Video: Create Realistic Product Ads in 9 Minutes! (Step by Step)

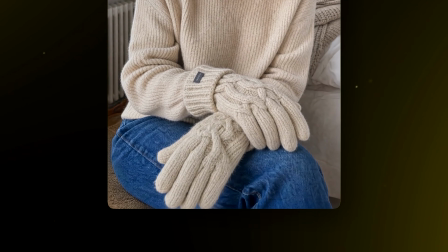4:09 If you look closely at the gloves, you can see the individual strands, the stray fuzz, and the uneven parts where a real hand clearly knitted them.
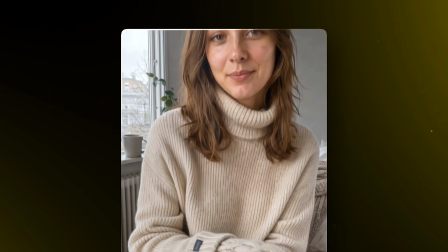4:16 But it's not only the wool, her skin tone and texture are doing a lot of the work too. And the last thing that makes it even better, her turtleneck and the gloves are 2 different kinds of knits. And that's the most important part because it's the thing a human eye notices the most. Now for the second ad, I'm switching to a completely different product.
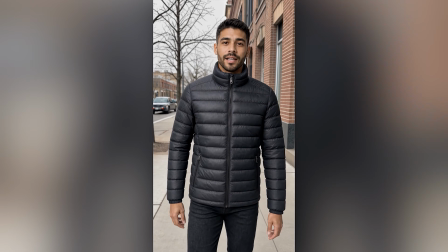4:32 This time it's a guy in a puffer jacket doing a walk and talk down the street instead of a selfie.
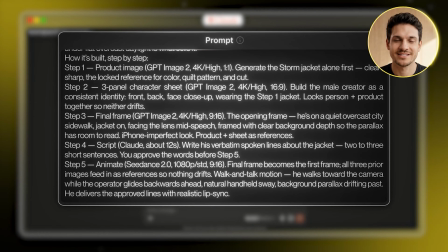4:36 First, I'll have Claude write all the prompts and the script the same way I did for the gloves. Then I'll head back to Higgsfield to make the product image.
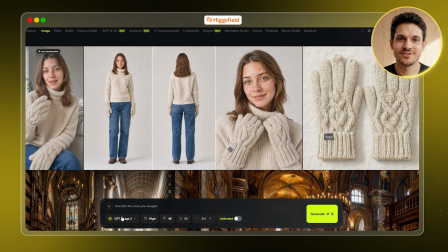4:43 I'll click image and keep the model and settings the same as the first section. Then I'll paste in the prompt and hit generate.
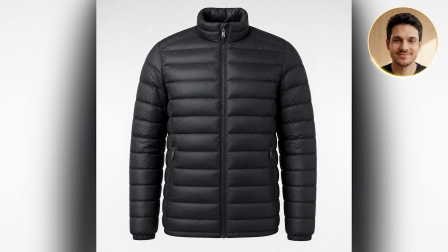4:48 The photo turns out to be a black puffer jacket, and it's got some imperfect details, which is how it should be, and it genuinely looks like like a real product made by a person,
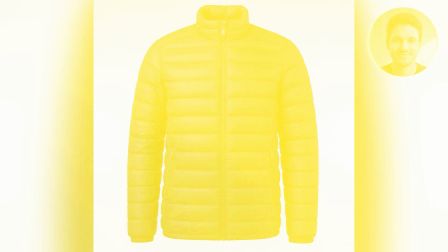4:56 not a polished, ultra-smooth AI jacket. Next, I'll do the same thing for the character sheet.
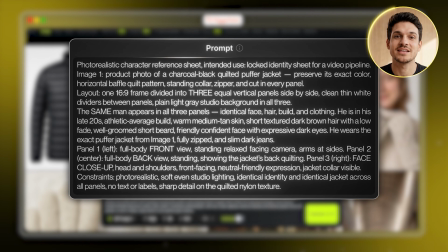5:00 I'll upload the jacket as a reference, paste in this prompt, and hit generate. This character sheet is pretty similar to our first one.
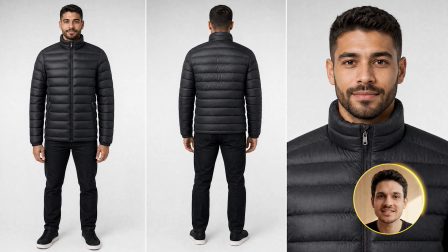5:06 We get two angles of our character, one from the front and one from the back, plus a close-up of his face.
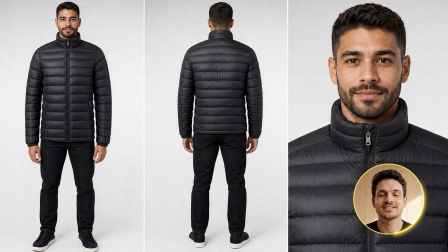5:11 And just like the first one, you can see all the little imperfections. Things like his uneven hairline, the creases under his eyes, the patches of skin on the beard.
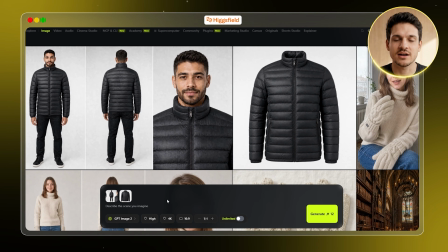5:18 Next, I'll generate the starting frame for the video. I'll upload the character sheet and our product as references, then set the aspect ratio to 9:16.
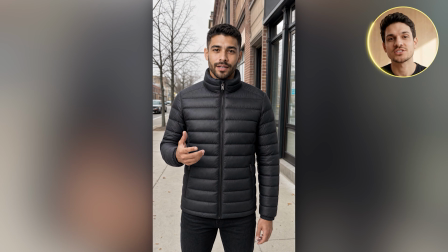5:26 Now I'll paste in this prompt and hit generate. We get our character just about to talk, somewhere that looks like a street in the UK.
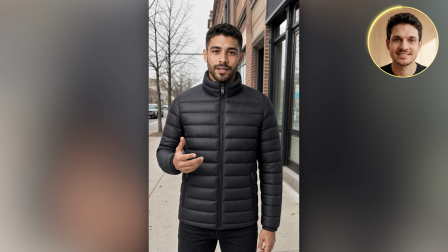5:33 The buildings behind him also have all these different shades and textures, which makes the whole image look more realistic.
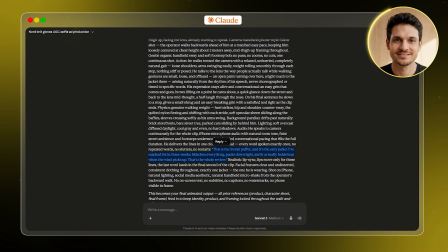5:38 And just like before, I'll read back through his lines and lock them in before I animate. And finally, to animate it, I'll click video and select Dance as the model.
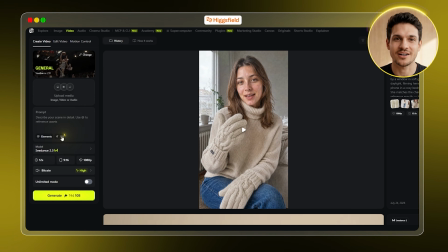5:46 Then I'll set the duration to 12 seconds and toggle the audio on. Next, I'll upload all three references.
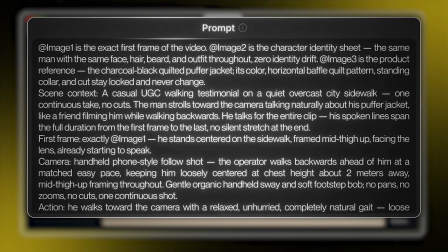5:51 Then I'll paste in this prompt and hit generate.
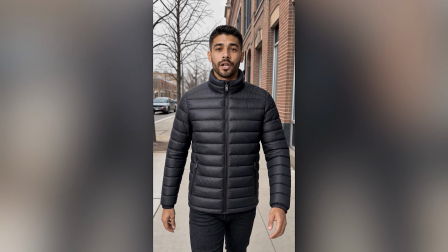5:56 This is the Storm Puffer, and it's the only jacket I've reached for in 3 weeks.
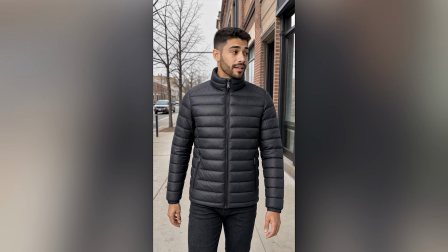6:02 Packs down light, actually holds heat. That's the whole review.
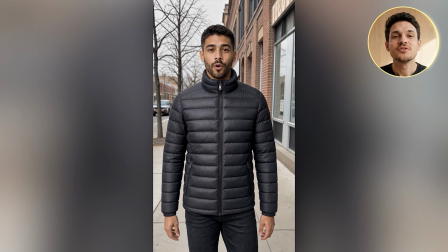6:07 We get our character walking down the street, talking about our product as he goes. And if you notice, the jacket folds and creases as he moves and gestures while he talks.
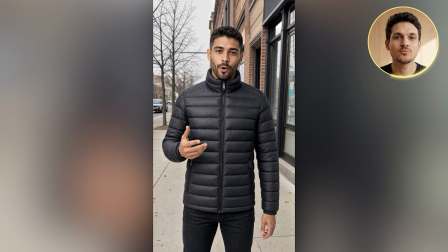6:15 Honestly, I prefer the previous video over this one. Here it's a little more noticeable that it's AI, mostly because of the walking movement.
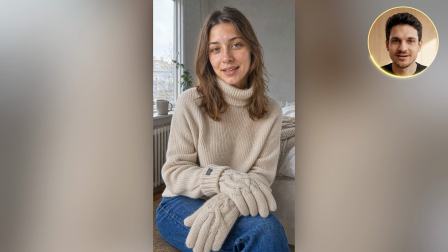6:21 The selfie one had a lot less of that going on, which gave the AI less room to slip up. But this one's still pretty good too, and the lighting is doing most of the work here, because a puffer jacket is a completely different test compared to the wool.
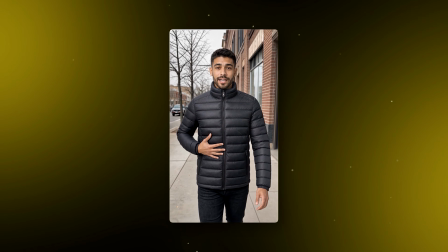6:32 The whole thing is lit by flat, overcast daylight, which is soft and comes from every direction at once.
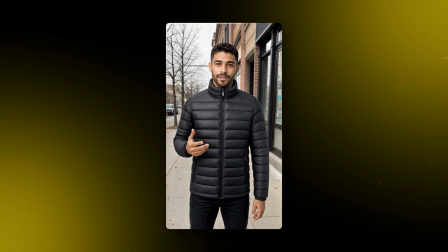6:38 That tells your eye the light still has a direction, even though it's soft. And the way it's exposed looks just like a phone shot it. So a walking shot is always going to be the harder test, but get the lighting right and you can redeem it for most things.
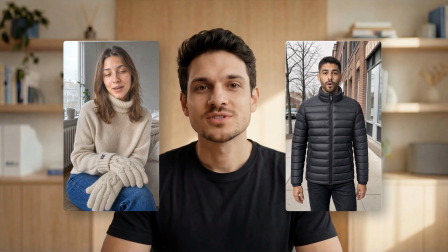6:48 Which is why it's the one thing I never rush on an ad like this. But both of these were still casual, phone-style ads, and I saved the hardest one for last. And I wanted to see how close these two tools could get us to something we usually see on TV. So this one's a luxury perfume ad without a person or a voiceover.
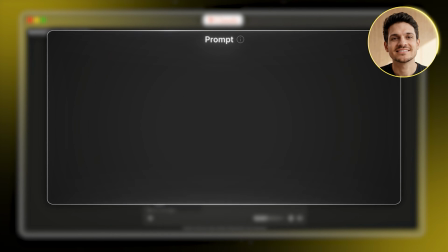7:04 It's just the product, shot like a proper commercial. So first, same as always, I'll tell Claude what I want and enter the prompt.
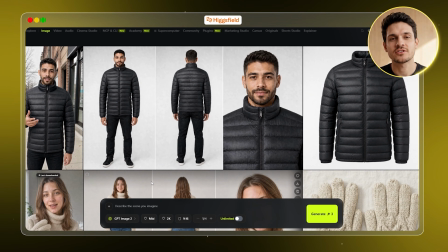7:10 Then, using what Claude gave me, I'll take the first prompt and go to the image section in Higgsfield.
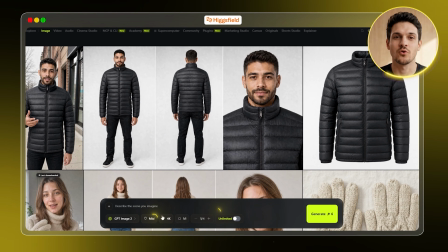7:15 I'll set the aspect ratio to 1:1 and the quality to 4K high. Now I'll paste in the prompt and hit generate.
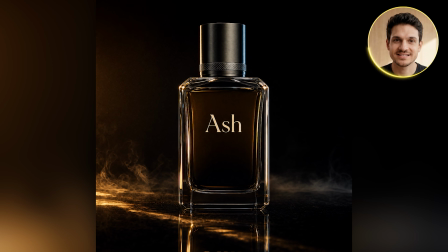7:21 In this image, I really like how the little smoke effects in the background are partly lit up by the golden light. And you can see that same streak of golden light continuing across the texture of the surface.
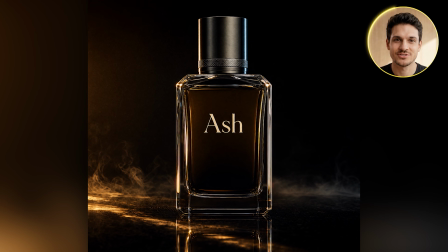7:31 The cap on the bottle is lit from a few different angles too, as if it was shot in a real studio. And right below it, there's a reflection of the bottle like it's sitting on a mirror. For the next shot, the location, I'll copy the prompt Claude gave me and head over to Higgsfield.
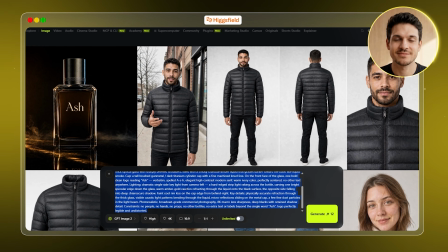7:43 This time, I'll just change the aspect ratio to 16:9 because I want the location to be wider.
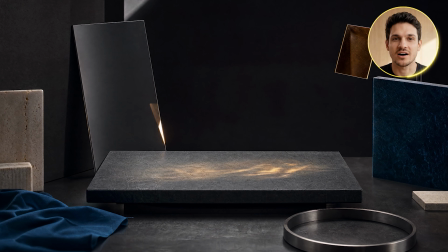7:48 Then I'll paste in the prompt and hit generate. There's a lot going on in this image, a bunch of different elements working together. The whole image has this dark onyx aesthetic that matches the perfume. Now for the video, I'll copy the prompt Claude gave me, which is really detailed.
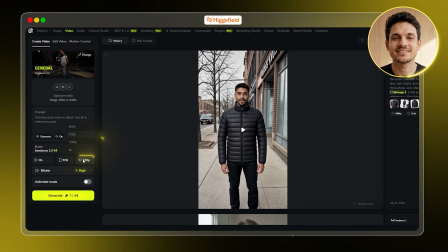8:02 I'll head over to Higgsfield and select Dance 2 as the model in the video section. Then I'll set it to 1080p and 16:9 and the duration to 15 seconds.
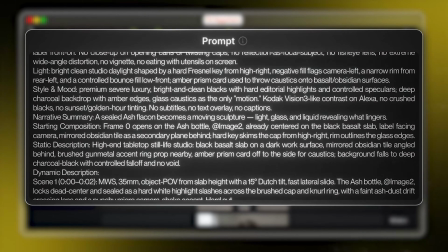8:10 Next, I'll upload our location and the product as references. Then I'll paste in the prompt and hit generate.